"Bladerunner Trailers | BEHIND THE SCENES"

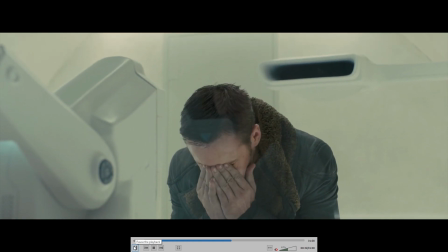4:08 The music I chose added a sad cyberpunk feel to the trailer, which allows me to convey the feeling of Joe to the audience easier.
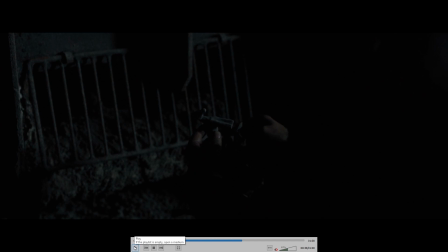4:17 Cuts to this were made by using overtonal montage techniques so I could really flex my musical ability in editing.
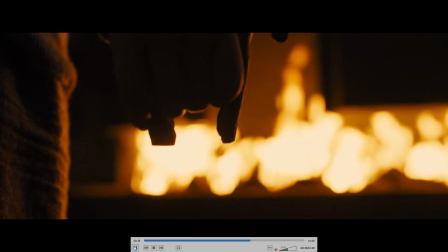4:23 Having quotes like "I know it's real" and "dying for the right cause" will make the audience want to go and watch the film,
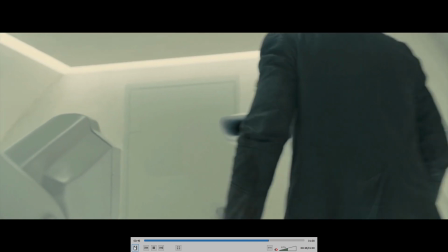4:30 as the final trailer gets the audience rooting for the main character, Joe, and also makes them feel empathetic.
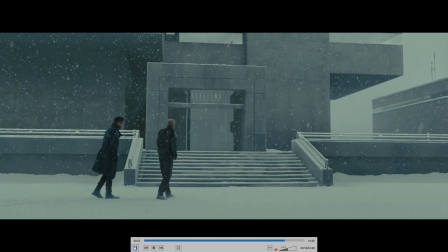4:37 For the title cards, I pulled them from the original Blade Runner trailers that can be found on YouTube.
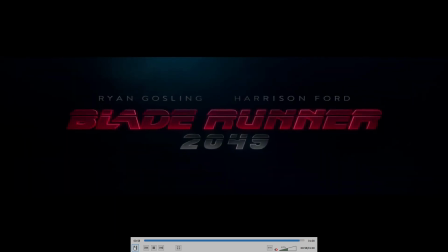4:42 The editing techniques that I used during this project helped me develop a greater understanding of storytelling in short amounts of times.
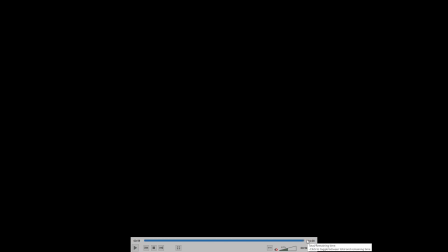4:49 I use J&L cuts to carry on a narrative while conveying more information using other visuals.
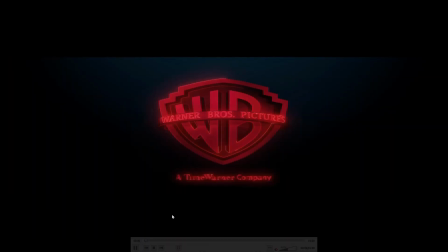4:56 This also helped me learn Avid as a program for the title cards.
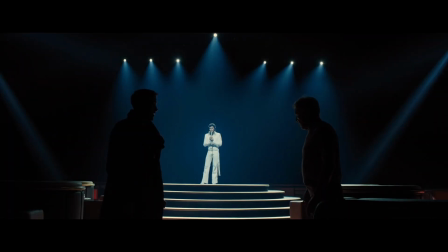5:00 I had to resize them using visual effects due to their aspect ratio not lining up with the film's native ratio.
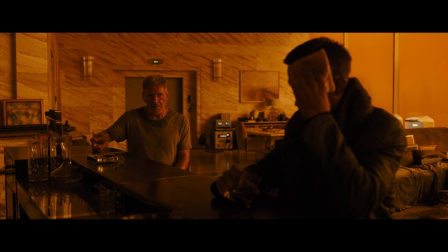5:07 Keyframing audio to help me guide the levels of my music was also a big part in the process.
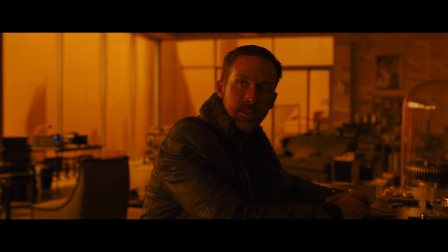5:12 I also learnt how to key the actors' names in the second trailer, as well as repositioning the image using the 3D warp effect.
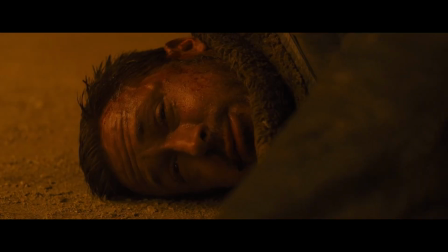5:20 I also ran into some problems where my project dimensions were not the same as my native footage,
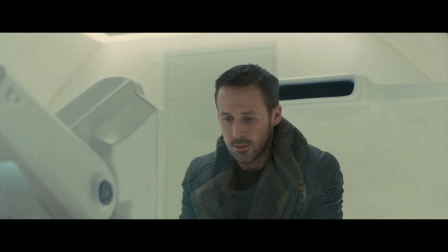5:25 so having to resize and change settings in the export environment was a big learning curve, but
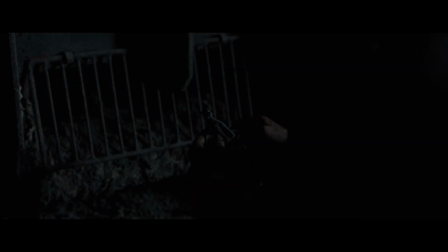5:31 after some research and many attempts, this was fixed and was able to achieve a suitable product.
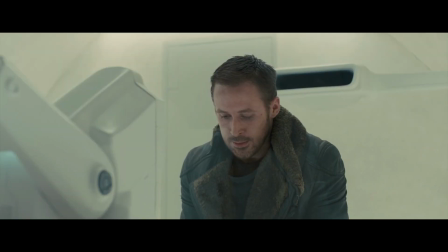5:37 Overall, I'm happy with how the project went,
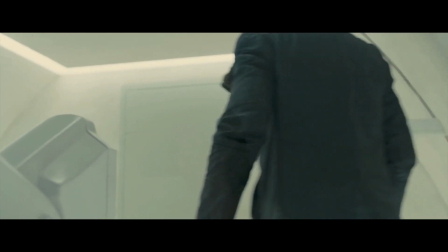5:40 although I wish I had a bit more time, as my best work comes from my own original ideas by envisioning how I'd like it to look.
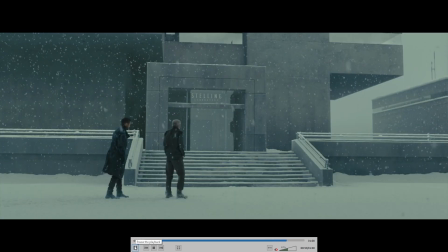5:47 To work around this, I started listening to music to draw inspiration from the feelings that it created within me.
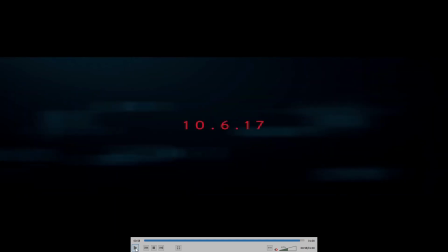5:54 I enjoyed this editing task and I'm looking forward to doing more and pushing my boundaries.